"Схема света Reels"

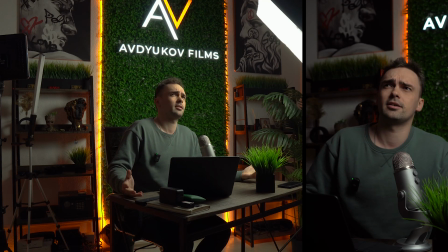(2:39)
Человеку намного, как бы сказать, намного привычней Намного привычней видеть, когда на человека светит свет сверху Как солнце В данном случае у нас точно такая же картина Мы поставили наш софтбокс,
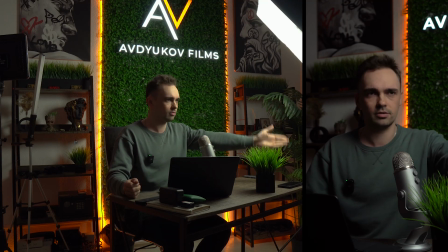(2:55)
торшер или RGB палку, или что там у вас Ставим под 45 градусов, поднимаем выше головы И наклоняем саму лампу также под 45 градусов Чтобы она светила не прямо,
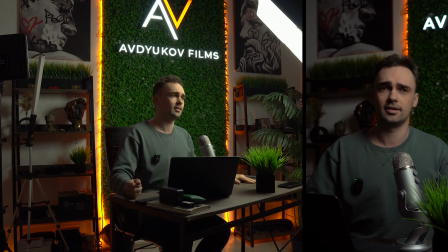(3:07)
не вверх, не вниз, а под 45 градусов на нас и появляется такая некая кинематографичность до когда у нас есть часть которая находится в тени и часть которой мы освещаем если же мы полностью заполним лицо светом такой свет обычно используется в beauty
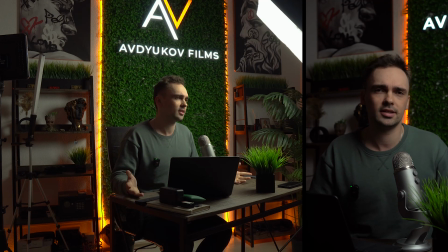(3:24)
съемках где хотят показать макияж какой-то и там не должно присутствовать никаких теней вот в нашем же случае если мы хотим глубокую красивую картинку с тенями да то нам нужно ставить под 45 градусов один источник света здесь и уже дальше
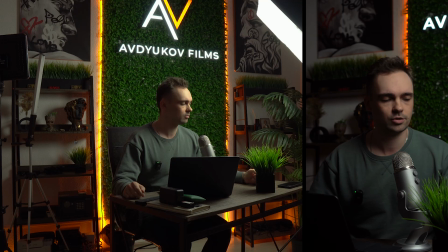(3:42)
смотреть на другие элементы до которые мы можем использовать так с этим разобрались дальше какой вариант мы еще можем использовать мы можем использовать фоновый свет который по факту отделяет нас от фона да давайте я его включу чтобы это все видно
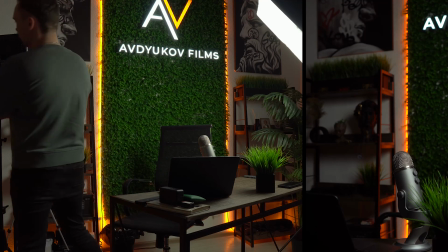(3:59)
было наглядно у меня есть вот такая лет лампа я могу включить любой цвет
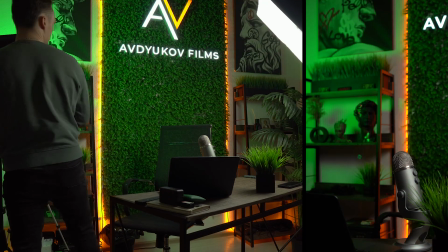(4:05)
который мне понравится например пусть будет зеленый зеленый прикольный цвет
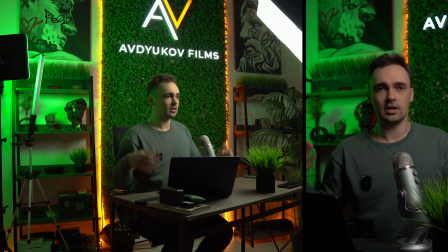(4:09)
я ее включила что произошло во первых я отделился от фона тем что за мной есть зеленый цвет который не попадает на меня то есть передний план это я задний план это уже мой какой-то фон то есть он зеленый я не зеленый и
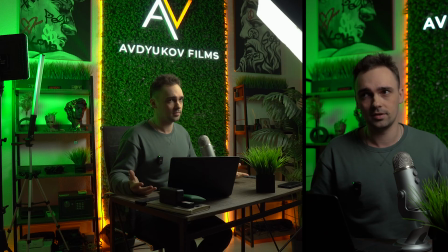(4:25)
во первых появляется такая красивая картинка и во вторых я отделяюсь от фона принцип такой следующая какой еще источник света мы можем использовать куда мы можем его поставить мы также можем задействовать контровой свет да то есть
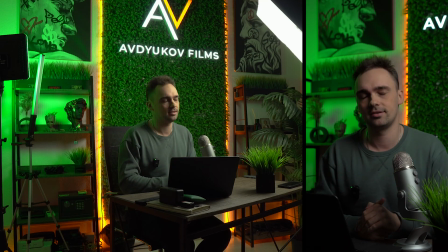(4:41)
это тот свет который как правило светит сзади на нас он может находиться либо за нами чтобы его
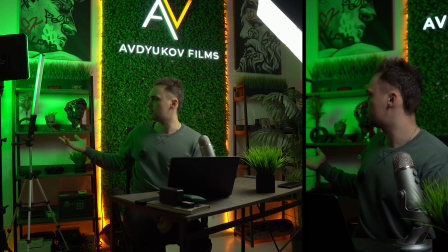(4:47)
видно не было и как правило он обычно стоит также под углом 45 градусов параллельно нашему рисующему свету ну вот у меня это такая палка и
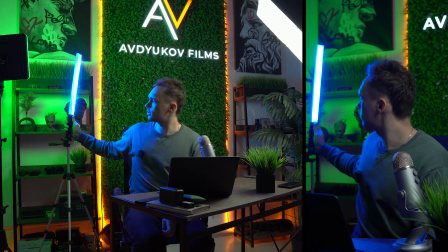(4:58)
здесь мы можем также включить хоть белый цвет хоть цветной цвет но я обычно использую желтый
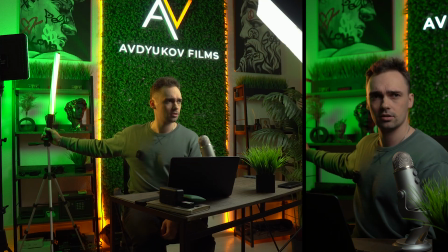(5:03)
и смотрите главное чтобы свет наш в наших релсах не попадал в картинку да то есть мы ставим его рядышком но чтобы он не попадал все условно
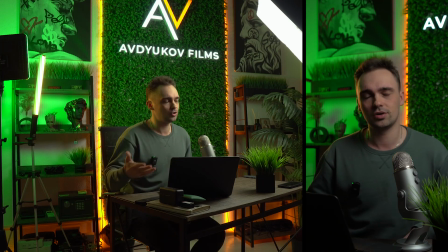(5:14)
мы его поставили таким образом мы еще раз дополнительно отделяемся от фона и получаем вот такой красивый рисунок который падает на контур нашей головы по факту Это и есть классическая схема,
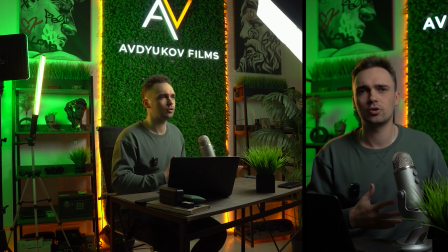(5:28)
которую использует большинство рилсмейкеров, моих клиентов, которых я снимаю и сам себя я также записываю. То есть это рисующий свет, который ставится под 45 градусов, это контровой свет, который ставится параллельно нему, и это фоновый свет, который подсвечивает фон и отделяет меня от него.
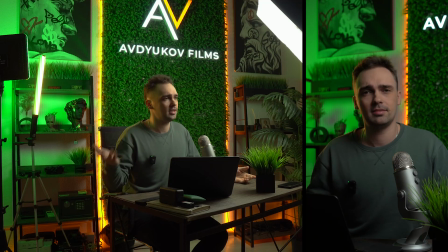(5:46)
Ну вот как бы и все. Самая простая схема, которую чаще всего я использую. Пользуйтесь и не нужно тут быть каким-то супер профессионалом для того, чтобы получить красивую картинку. Главное, чтобы у вас все было выставлено правильно. Поэтому, надеюсь, было полезно. Пользуйтесь.